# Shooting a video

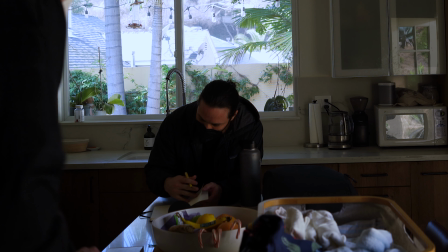246s
With that in mind, Julio mapped out a few storylines that could resonate with our target audience. The unboxing experience, which emphasizes how convenient it is to get our products delivered to your door instead of needing to run out for cigarettes, which you can't buy online. the working experience where Lucy can help you skip those smoke breaks that take you away from what you're working on and the driving experience
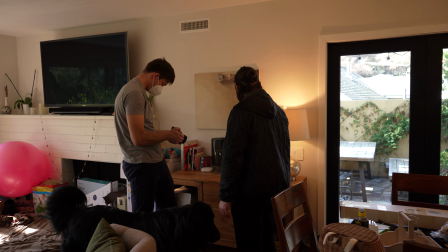268s
so you can keep your car smelling fresh here's us shooting the unboxing experience we started with a shot of the package arriving staged
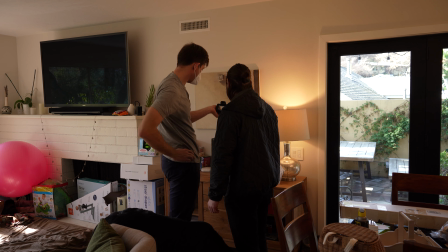275s
in my living room with some junk mail behind it to make it look like a receiving area then we moved to my coffee table to show Julio opening the package
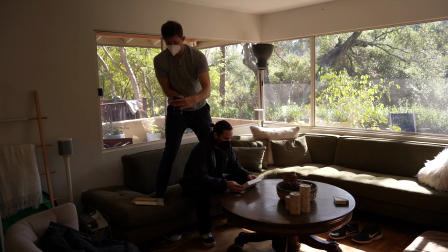283s
and trying the product I tried to get some cool motion with the camera so that the shots would look more visually dynamic and could be cut together in interesting ways during the edit.
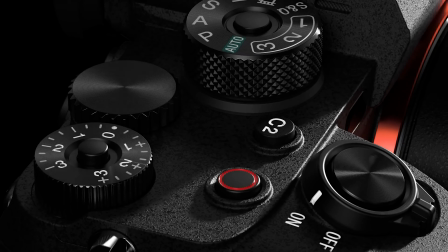292s
I'm using a Sony a7S III here with a 24mm lens. It's a really nice camera and isn't cheap, but you can totally achieve similar results with a phone if you're just starting out. Never let gear hold you back. I've shot everything in 120 frames per second, so I would have the ability to slow things down in post to highlight certain beats within each shot.
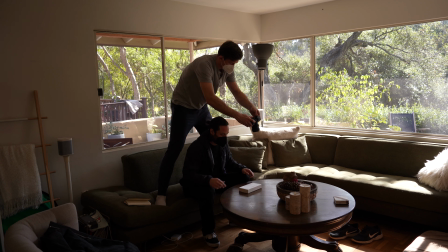311s
Some of the camera moves were pretty tricky to line up with Julio's movements, so we had to do about 10 takes for each shot before we got something that we liked. I shot everything handheld, but because it's all in slow motion, there isn't too much camera shake.
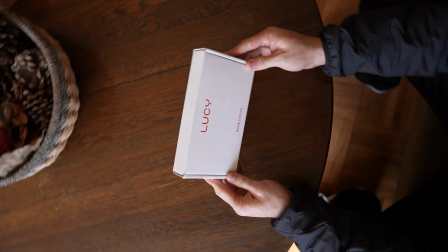323s
Here's the raw footage before any of the editing. It looks pretty good by itself, but we can spice it up a lot by adding some speed ramping.
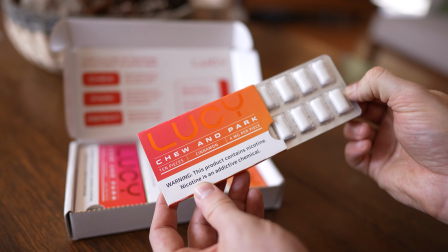330s
I edit everything in Adobe Premiere Pro, but you can do all of this stuff in pretty much any editing software.
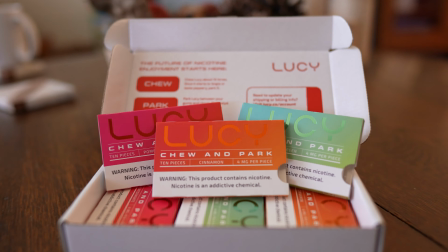335s
Just start by looking up tutorials on YouTube. That's honestly what I did. So after ramping the speed so each clip is fast at the start and the end, but slow in middle, here's what I had.
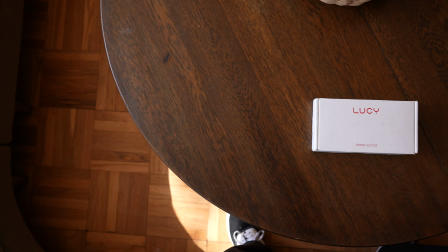345s
Not bad, but transitions between clips will help tie everything together.
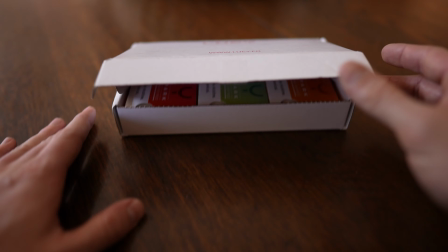349s
So I grabbed a pack of transitions off of Envato and dropped the effects on each cut in the timeline. Lastly, I added a subtle color grade just to boost the colors a bit and add a vignette to focus the viewer's eye towards the center of the frame.
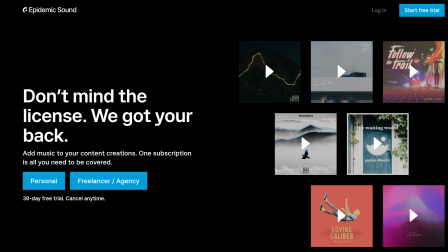361s
Then I added a piece of stock music from Epidemic Sound and exported the video. Here's how the final edit turned out.
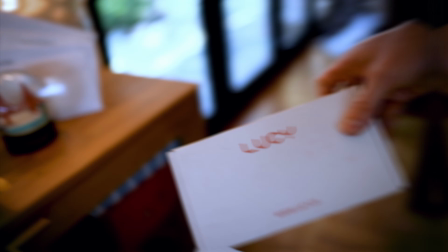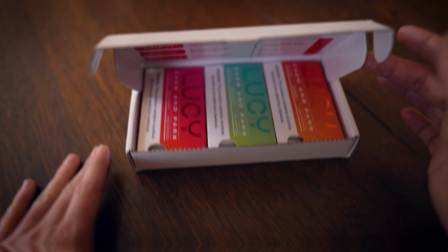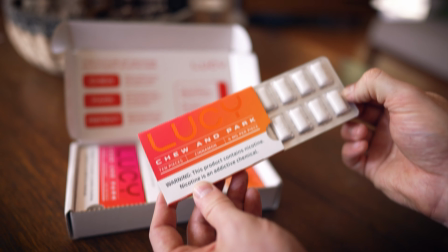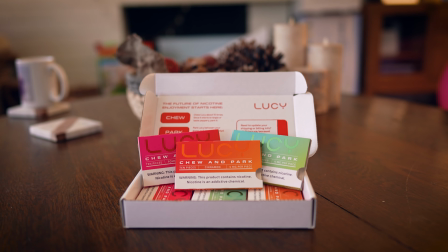So, my takeaway here. Would I run this at the Super Bowl? Probably not. But is it worth testing online? Definitely. More importantly, I'm getting more comfortable shooting this type of content and feel like I have a better understanding of what goes into making great video ads.
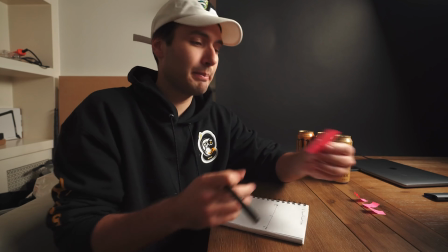404s
This whole shoot was heavily inspired by Daniel Schiffer and other YouTubers who make amazing ads on really tight budgets. I can only learn so much by watching those videos, though. At a certain point I need to just try some things for myself and get a feel for it. We shot for about 5 hours and I only showed you the final version of one of the ads.
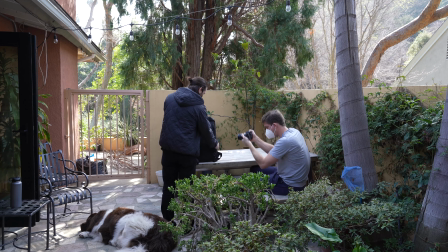422s
We filmed 4 other scenes and are going to work on editing those together over the next week. I already have a bunch of ideas for how I can improve these projects in the future and really can't wait for the next shoot. It's so fun to learn a new skill, even if the beginning process is super rough and everything is just terrible for a while. Hopefully, this video is helpful to anyone who needs to make ads for their startup. Even if I was selling a software product, I would still probably learn how to make great video content to help promote it. But let me know what you think in the comments below. Do you like this type of video? I still plan on doing more deep dives on tech topics, but I figured that I could mix in some of my real world experiences for variety. I have a bunch of videos planned for this year, so please consider subscribing to the channel. And as always, thanks for watching.